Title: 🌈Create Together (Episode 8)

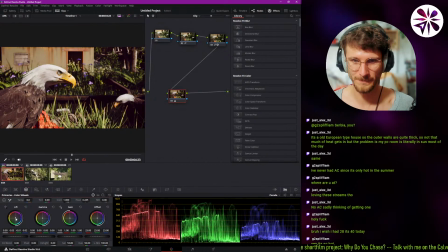22:13 Let's see if we put some color in the lift. Maybe like a slight tint of yellow could be cool. Yeah, it kind of like feels nicer.
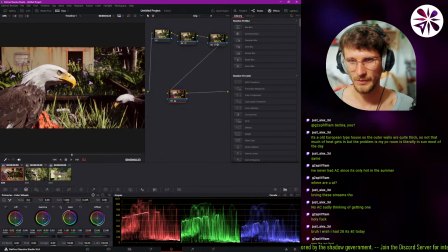22:32 Let's try a little bit for like a bluish turquoise. Just a tiny bit. Into the game, you can try a little bit of blue.
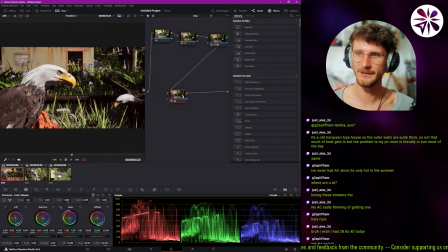22:47 No, that doesn't really work. I'll keep the gain as white. Something that we can actually do. This feels a little bit more natural to me now. It's just a bit more washed out color-wise, so it's not so sharp, like a CG sharp colors.
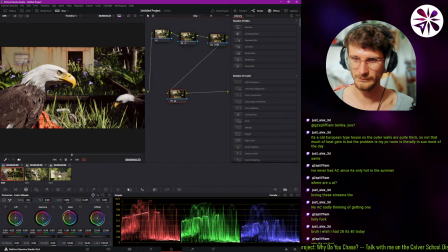Alright, something that I usually do most of the time at the end of this color grading chain is that I desaturate the brightnesses, like the shadows and the highlights.
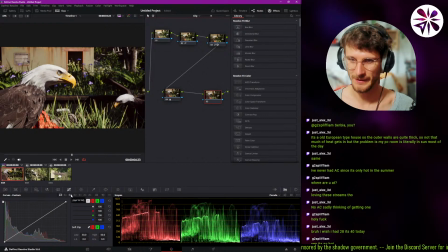23:23 To do that, you can go into this tab here, and then you select luminance versus saturation, yeah, this. And then you can put some points here, and then just like lower the black levels.
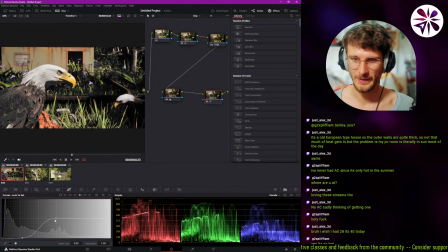23:36 So that way, you can kind of like see whatever is dark is losing saturation. And you don't want to overdo this effect. Just have it a little bit, because it just looks, to me at least, it feels like colors pop more that way.
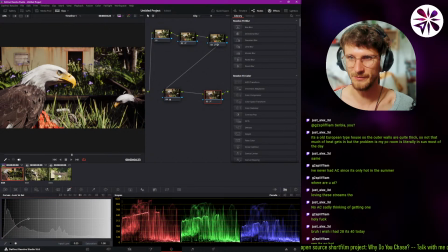23:54 Right, so you have like the darks are really black instead of kind of like washed out. And you can also do that with the highlights. You don't have to do this. Like sometimes the style also, it works better if there are some colors in the blacks and in the whites.
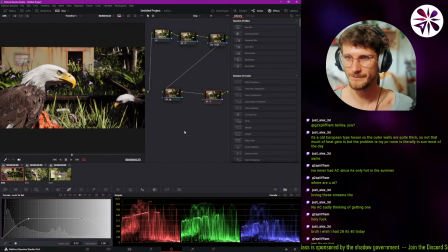24:13 But I usually like to do this. Yeah, it's just a tiny bit of detail. Alright, something else that I like to do usually is to just like play around with LUTs to like see what kind of direction this could go in.
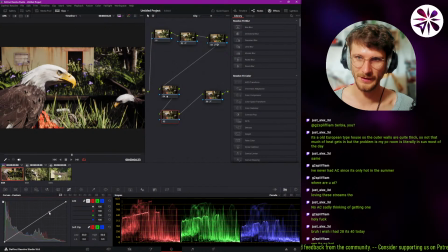24:31 But before we do that, I want to like get it a little bit closer to where I would think it would be nice. So I'm just like a bit more satisfied with the result before I try out some LUT looks.
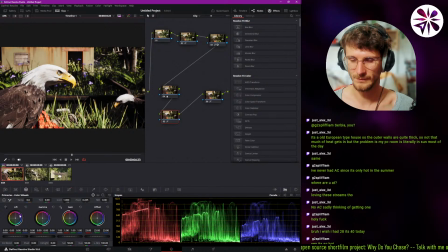sure. Nah. Let's see if we can use this spider web a little bit.
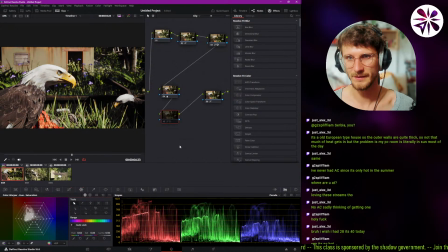25:05 It's kind of nice.
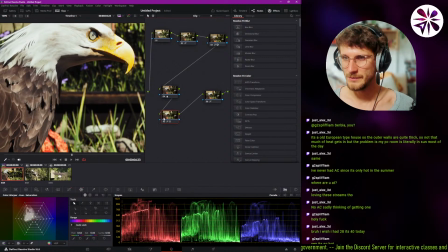25:10 Yeah, that's kind of nice. Something that I also usually do when I do grading on CG stuff is I give it a little bit of softness with this blur effect here. Wait, what was it? The blur. Was it this? No. Ah, this is the blur.
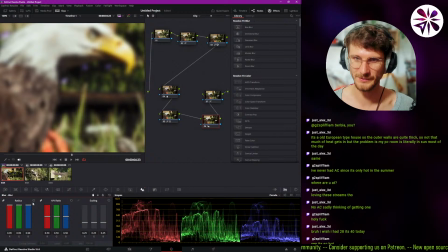25:28 So yeah, you can use this to like blur the different channels. I like to do it a little bit, and then in the mask, like the, what was it?
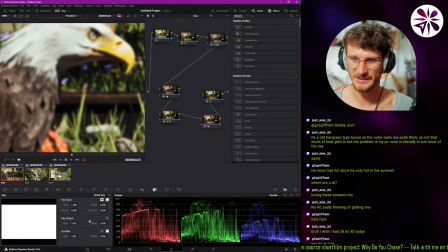25:39 Not magic mask. Here, the key settings, you can lower the gain. And then you get like a little bit of softness into your image, which I think helps CG scenes a lot.
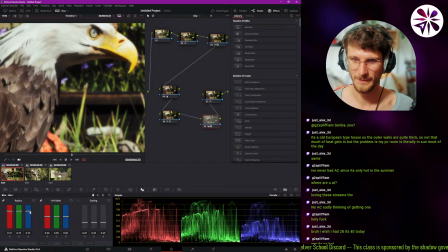25:52 Maybe this is actually a little bit too much. Let's lower it a little bit.
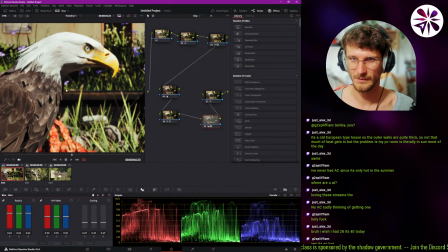Yeah, I guess that's about right. Yeah, yeah.
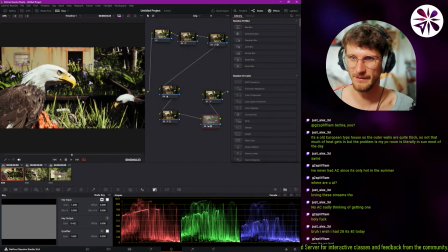26:08 I think it just helps to make the image feel a little bit less CG by giving it a little bit of softness.
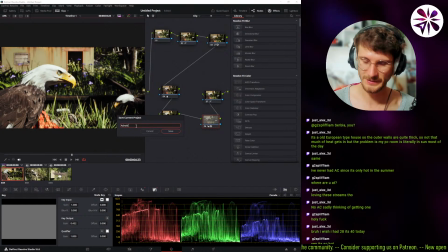26:18 Let's call this Adroid Eagle V1.
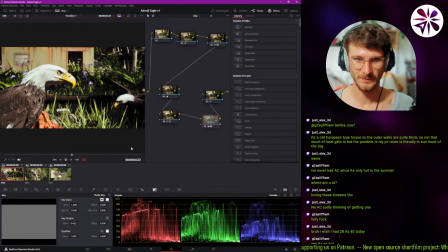26:23 Always do version numbers. Alright, okay. So let's just try some looks now, independently of what we did.
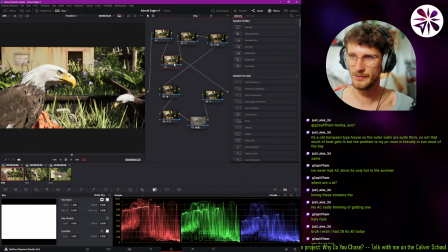26:32 So I'm just going to connect this empty node to the output, and then we're going to try out some LUTs on that.
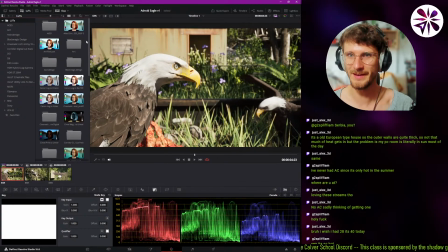26:41 I've got a bunch of LUTs ready to be used. So one that I got a long time ago is this, where was it?
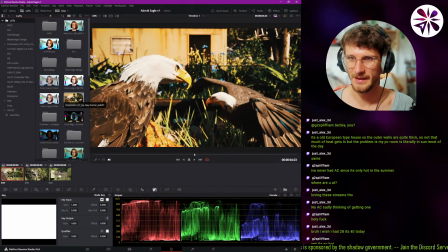26:50 Cinematic LUT by Ajay Kumar.
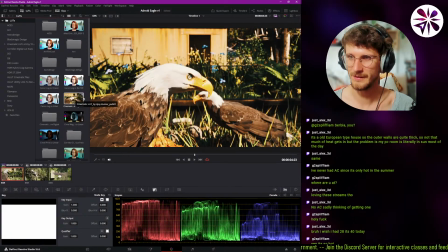26:54 And this one adds like kind of like nice colors into the, like the kind of cinematic colors, but it's definitely too strong.
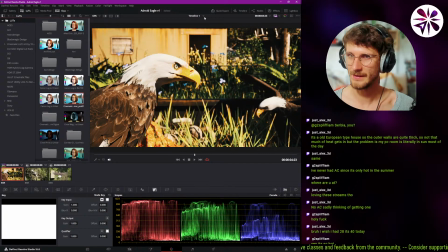27:02 So what I usually like to do is I get this LUT, and then I got it here.
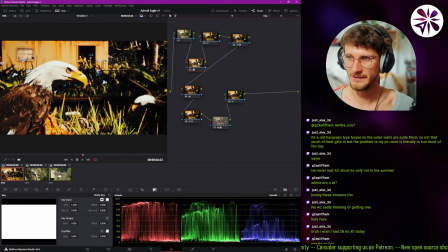27:11 So let's try to like blend it into our setup just a tiny bit. Right, so let's do that before we do the softness. So maybe after this.
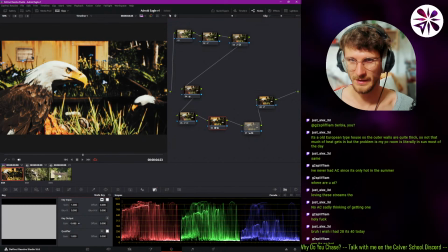27:27 And then we like have it just a little bit, just like, but actually, because the colors are not
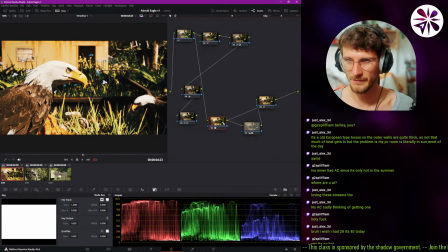27:39 that, like it doesn't really do that good of a job to make it look cinematic.
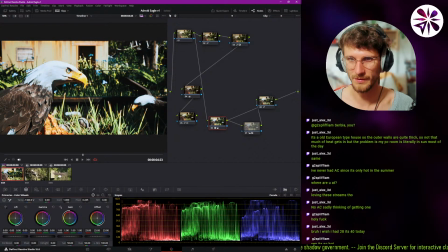27:43 So let's see if we can kind of like push it more towards a cinematic color style.
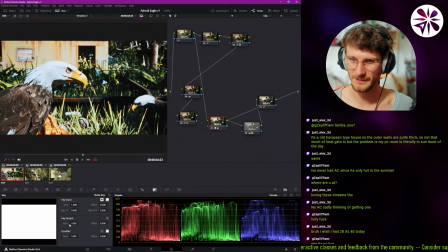27:55 Maybe if we use this just a little bit. Super sure.
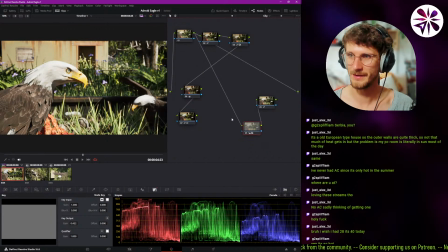28:00 Yeah, I don't actually like it that much. Okay, whatever. we're not using that.
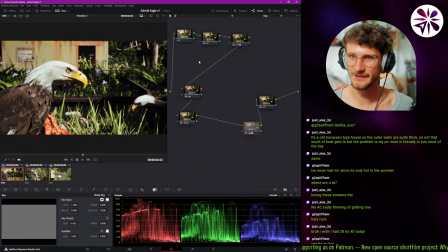28:06 But I still wanna try out a few other LUTs to like see other possibilities.
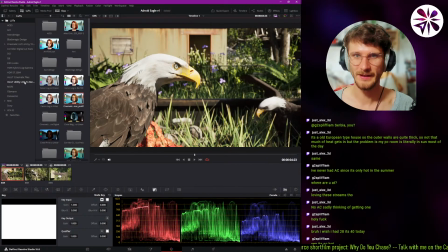28:13 Okay, so yeah, let's close this again. Open the LUTs again. I actually downloaded some LUTs by Corridor Digital once. They had like a LUT pack, so let's just see what kind of stuff we have here.
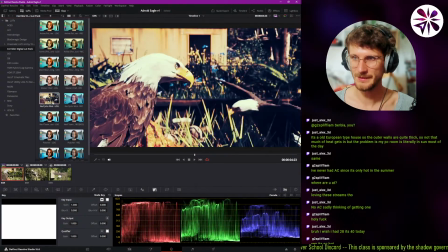28:28 It's all very extreme.
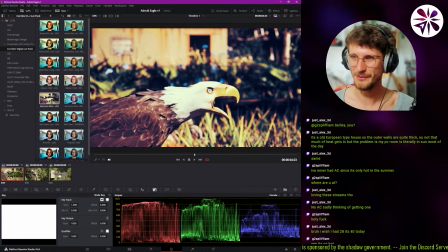28:32 Okay, this is kind of like a classic YouTube look where you have like a lot of blue in the shadows,
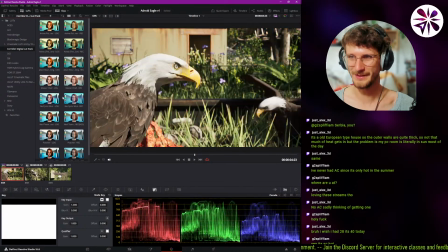28:39 and it was kind of cool back then, but I think it looks really dated now.
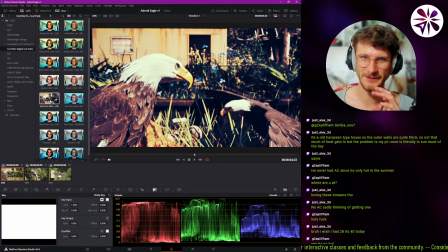28:45 Yeah. So if you want to use this, you should get the saturation out of the shadows afterwards, in my opinion.
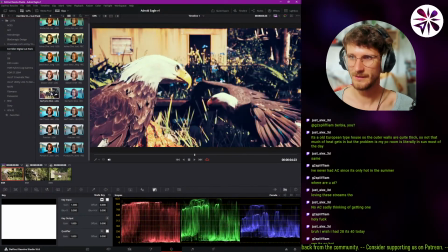28:52 It's kind of interesting.
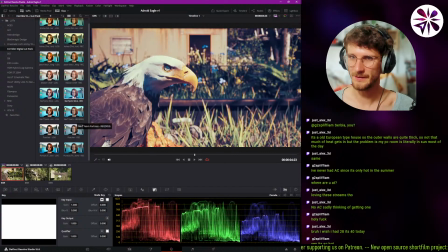28:57 Sweet. Yeah, all of these LUTs are pretty extreme, so I don't think I wanna...
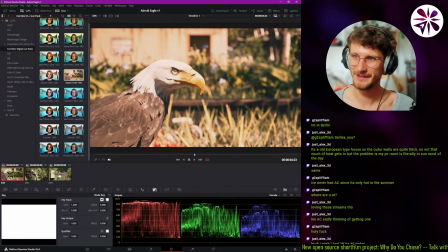29:03 Oh, this one actually is kind of nice. It makes it feel a little bit more retro.
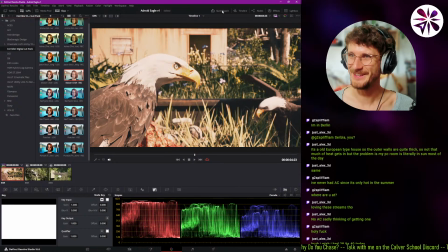29:10 Yeah, let's just try that. Let's mix that into the mix a little bit.
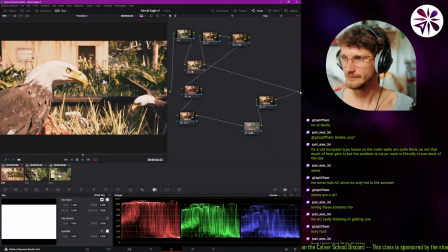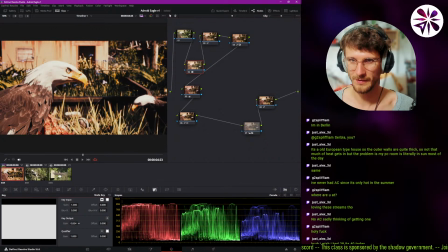29:22 Okay, just a little bit.
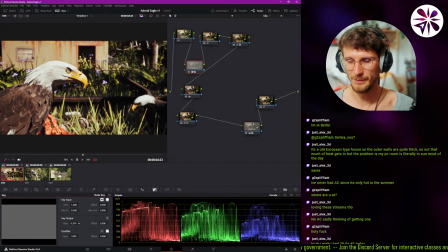29:27 Yeah, it makes the greens pop less, but in that way it feels a bit more realistic. Let's see if it makes more sense to plug this in later after we did our corrections.
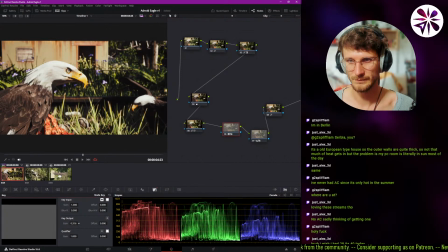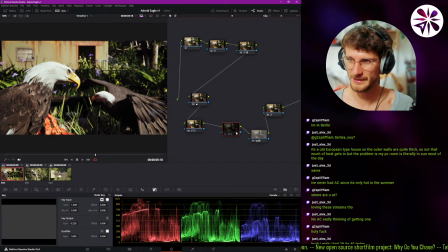29:53 No, not a huge fan. Okay, I'll keep it out. Keep it out for now.
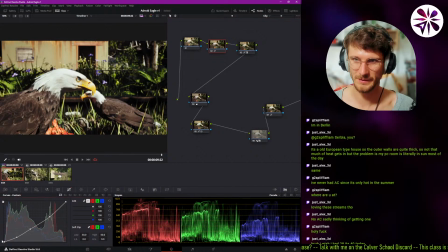30:02 I think I do want to lift the shadows a little bit, so I'm gonna pull this up a little bit here.